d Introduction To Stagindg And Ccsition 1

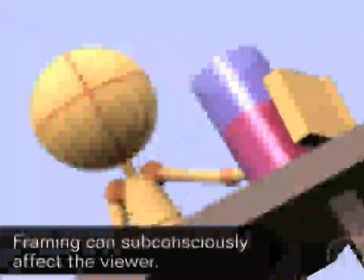12:45 Sometimes just by what we do in the framing, we are subconsciously affecting the viewer in different ways. Lately, Dutch angles don't necessarily have that purpose only anymore. You can see a lot of Dutch angles being done on commercials, on MTV, a lot of TV shows. I guess to create, to give the content feel more unusual, more fresh, more original. Although sometimes using too much of that camera angle can become kind of distracting and original after a while. So it's good to balance things around. Let's talk about the camera height.
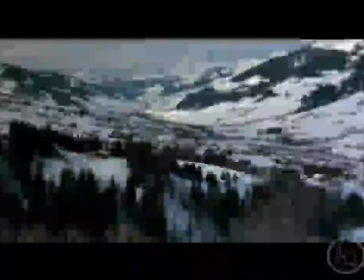13:21 High and low angle shots can be chosen because of aesthetic, technical, or psychological reasons.
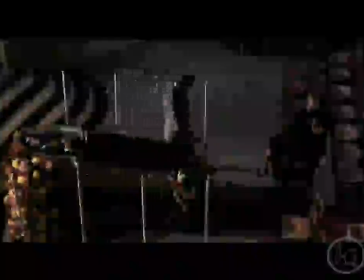13:28 They provide contrast, variety, and dramatic impact to the scene.
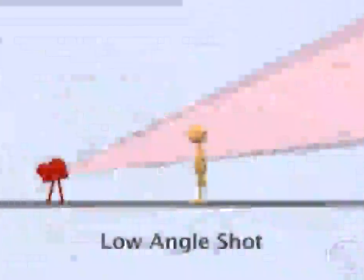13:32 Low angle shot is when the camera is down and or angle upward at the subject.
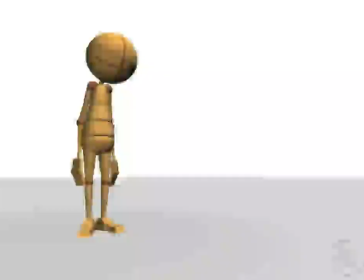13:38 It can be as low as the ground. Low angle shots could be used in a variety of ways.
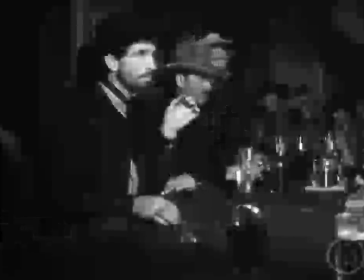13:43 To give a status or importance to either a character, a prop, or an object in relation to other elements or characters in the scene.
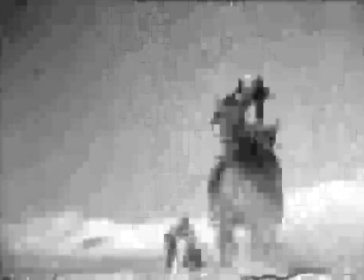13:51 To increase subject height or intensify movement. To separate background and foreground subjects.
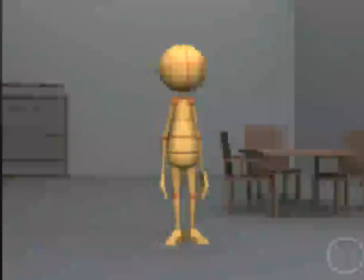13:59 To eliminate unneeded background elements.
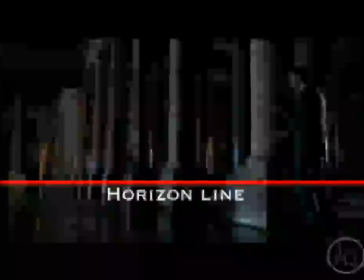14:02 To drop the horizon line and vanishing point, or emphasize or increase compositional lines across the screen for perspective purposes.
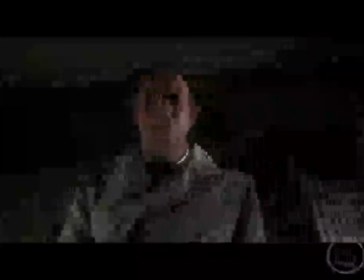14:10 To intensify dramatic impact.
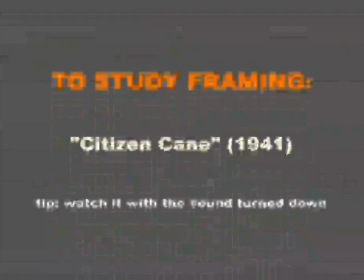14:13 The movie Citizen Kane has some great examples of low-angle shots based on story points and character relationships.
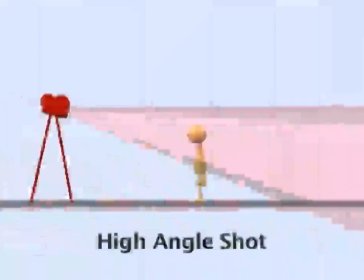14:21 High-angle shot is where the camera is higher on angle down towards the subject,
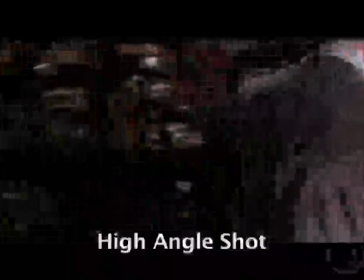14:26 and it makes the characters on the screen look smaller and insignificant. High-angle shots can also be used in a variety of ways.
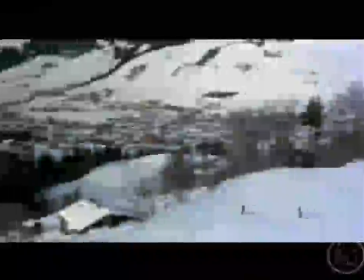14:34 To establish the story or a scene, for a more artistic composition or to supply pictorial beauty,
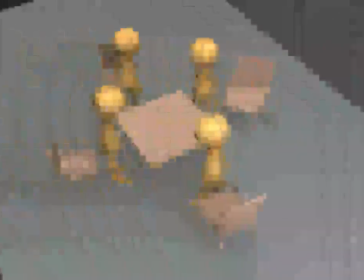14:41 to view certain actions or the geography of the setting more clear, almost like a map, like a layout.
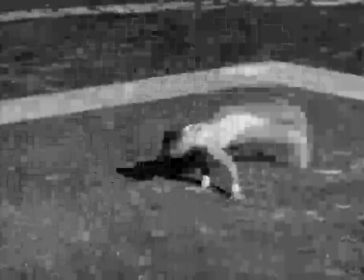14:47 Most sports or games employ high-angle shots to view an entire area as well as the characters.
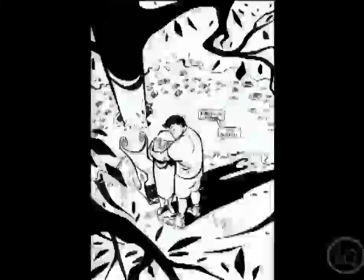14:54 To establish a status among characters or players on a screen, or to influence the audience reaction to screen players.
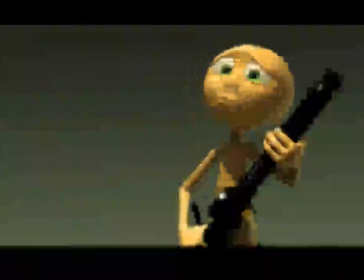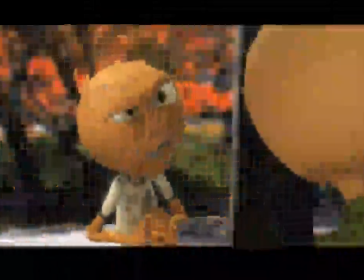15:09 If I show up at your door, chances are you did something to bring me there.
There are other kinds of shots that you guys are not necessarily going to be using it anytime soon, but it'll be good for you guys to know and to kind of like start to remember. One of them, for example, is an over-the-shoulder shot.
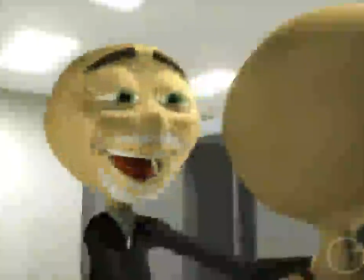15:26 For example, in conversations, you have the camera right behind one of the characters,
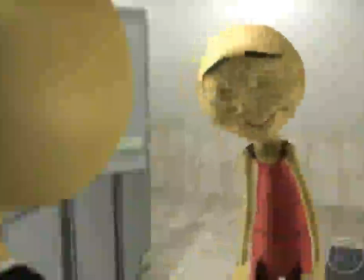15:32 so you see the back of the character, in between the head and the shoulder.
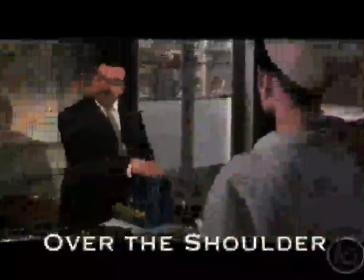15:36 But then the main point of that shot is to acknowledge that there are two characters on the screen, so you have a very clear shot of the character,
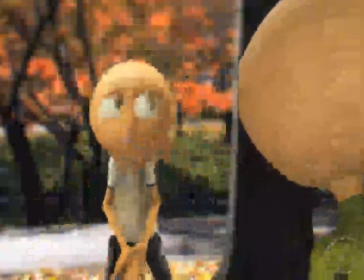15:44 but still we are acknowledging that there is two characters by having the shoulder and the back of the head of the other character.
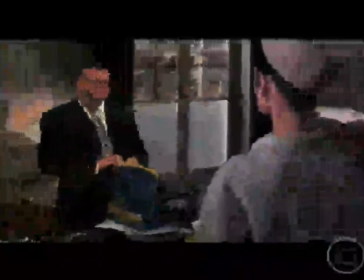15:51 A reverse shot is if we have a conversation between two people. Again, we have the over-the-shoulder shot.
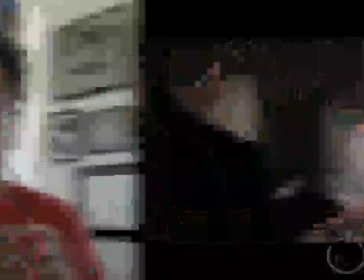15:57 A reverse shot will be the opposite shot to that, a point of view shot, or also called a POV.
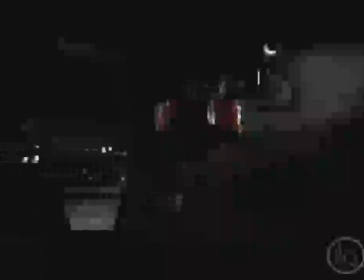16:03 These are shots that recreate the perspective of a character, the point of view, what the character is looking at.
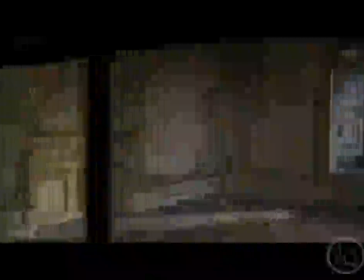16:08 They might incorporate things like camera movement or optical effects to make them even more believable.
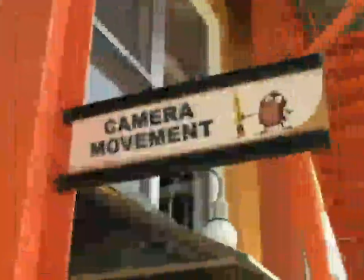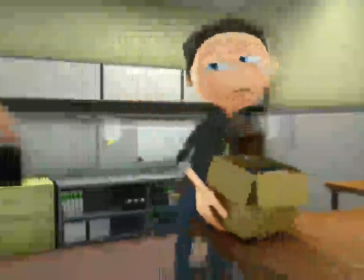16:21 Do you want the camera to be moving, to be dynamic, or do you want the camera to be static, to just be still? The main thing which I keep repeating is, if you're going to move the camera, you have to ask yourself, why are you moving the camera?
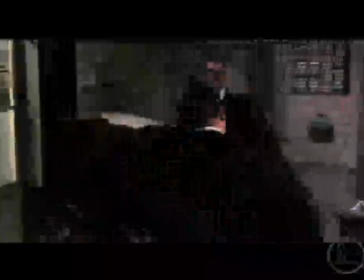16:35 There's got to be a reason for moving the camera. Why? Because when you move the camera, you are actually reframing the shot.
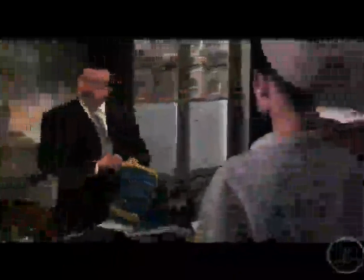16:41 Sometimes reframing can be subtle, like someone standing up from a chair.
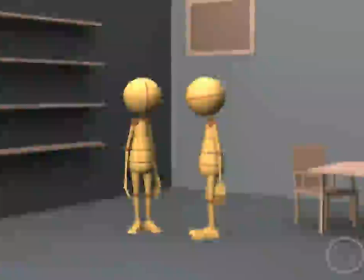16:46 But in other cases, reframing a shot and moving the camera can reveal a huge story point.
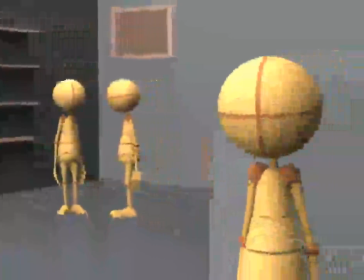16:51 So it's very important that we know exactly why are we moving the camera, and if we even need to move the camera at all.
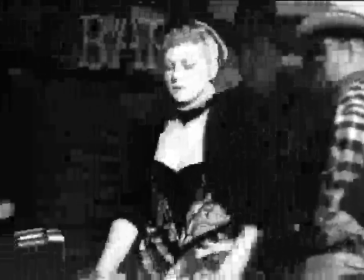16:57 Some basic uses of camera moves could be like following a character, revealing something important,
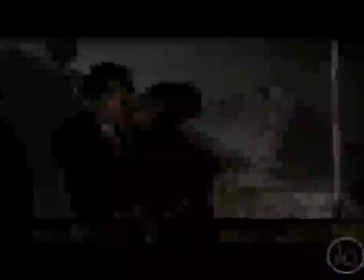17:04 emphasizing a character's reaction, getting more personal or impersonal with the character, or even creating a sense of chaos and excitement.
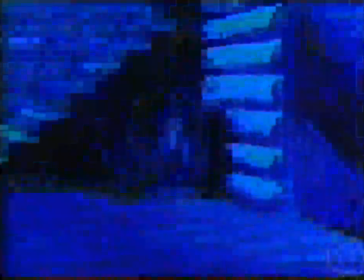17:12 So some things to keep in mind when employing camera moves.
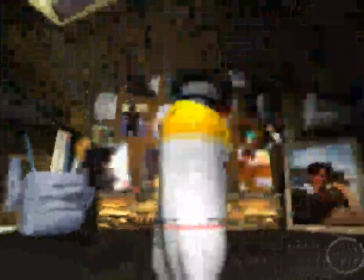17:16 Avoid a camera move that draws more attention to the actual camera move than to the subject itself. Like if I'm looking at a character and I'm very much into the character, and all of a sudden there's this big camera move, instantly I'm thinking, what happened to the camera? As opposed to being with the character. It's a fine balance. The viewer has to follow what's going on. So if you're using a camera that is very fast, the viewer is not going to know what the hell is going on.
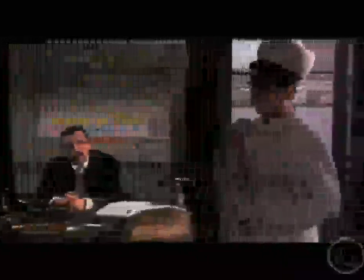17:44 Also, let's say that you have a camera starting to follow a character in the screen. Don't start moving the camera first.
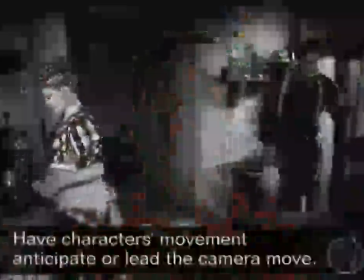17:51 I would actually have the character anticipate the move of the camera.
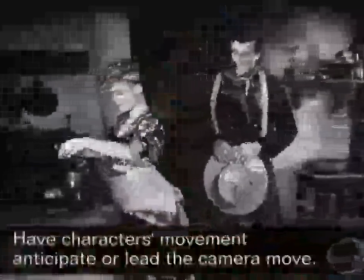17:55 So basically have the character start moving first, and that's giving a reason to the camera to start moving.
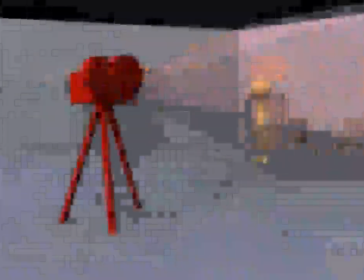18:01 There's different kinds of moving cameras. There's a pan shot, which is moving shots from side to side without changing the position of the axis of the camera.
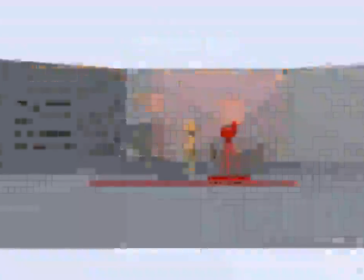18:10 There's a tracking shot, which is a shot in which the camera tracks along with the characters, whether they're moving or they're in place.
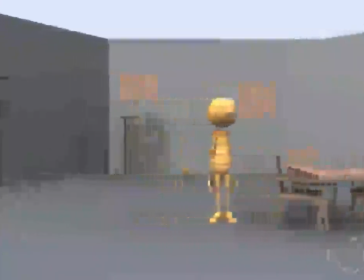18:17 It can move forward or backward, sideways or around the subject. There's those shots called dolly, crane, boom shots.
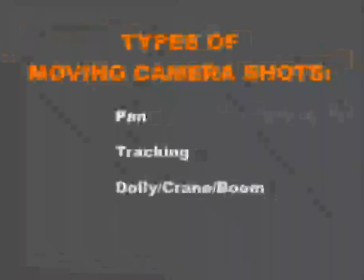18:25 These are mounted cameras on cranes. A tilt shot is an upward or downward rotation of the camera.
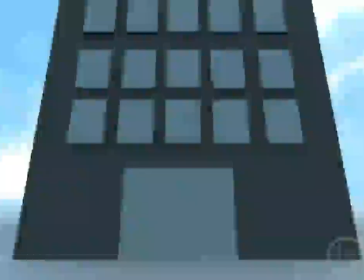18:34 The effect of this rotation is kind of like a vertical up and down movement.
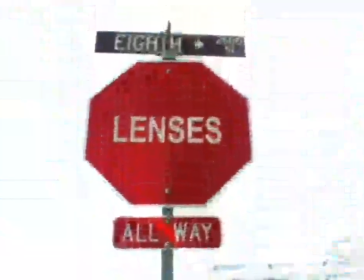So for composition and what you're doing with the characters on screen, actually lenses is going to be very important.
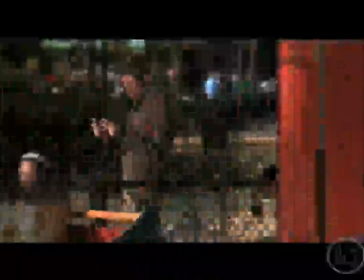18:53 We'll talk a little bit about it so that you get an idea of how the use of lenses can increase or decrease the dramatic effect of the animation.
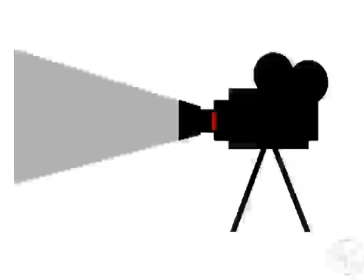19:00 Camera lenses in live action is a piece of curved glass that focuses the light rays in order to form an image of film.
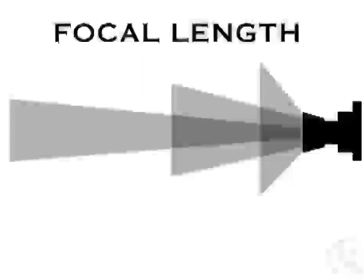19:07 So when talking about lenses, we're talking about the focal length. The focal length alters the perspective relations of an image.
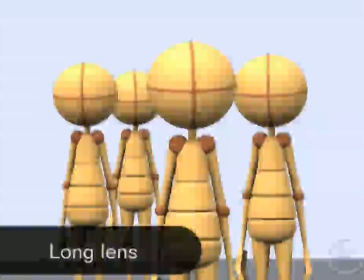19:15 So it completely changes how close some characters might look on the screen or how far away the background is. So there's different kinds of lenses. At this point, we're only going to be dividing them into three main categories for lenses.
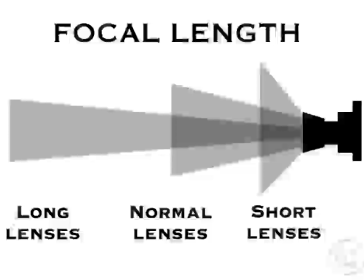19:30 Normal lenses, long lenses, which are more like the telephoto type of lenses, and short lenses, which are more like wide angles type of lenses.
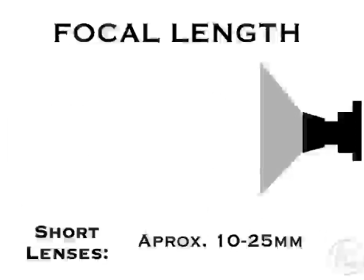19:38 Short lenses, for example, are great if you're shooting full body stuff and you want the camera to be closer to the character. If you have lenses that are either 20 millimeters or 10 millimeters, things start to look more rounded,
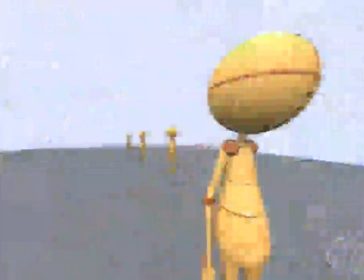19:51 almost like a fisheye type of feel, and that actually can make the characters look very distorted.
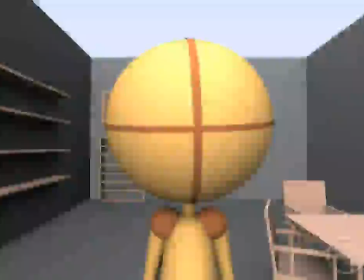19:56 The shorter you get with the lens, the most distorted things start to look like.
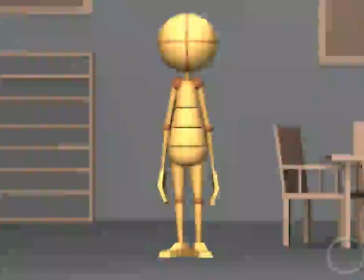20:01 Shorter lenses, actually, you can see a lot more of the room. For example, this camera here uses a short lens. So then you can see a lot, and I can actually come closer to the camera. But the closer I come to the camera, the more distorted things look. Using shorter lenses can make the character seem less personal.
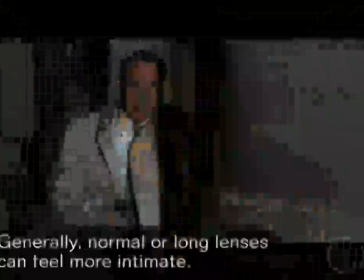20:24 For the most part, either normal lenses or long lenses start to make you feel more intimate.
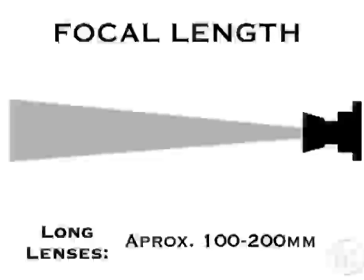20:30 Now, telephoto lenses, on the other hand, it brings all the planes closer together, so it almost seems like there's not much space in between them.
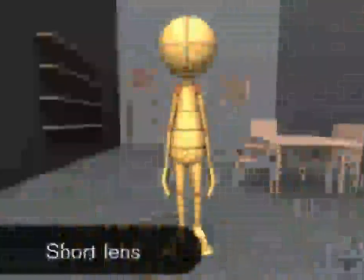20:39 It creates the opposite effect to a wide angle, and also it doesn't distort things as much, which is great.
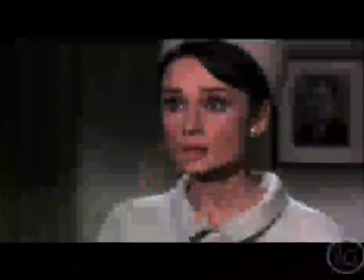20:45 Now, with long lenses, things become more intimate. The foreground characters are actually in focus while the background characters are out of focus.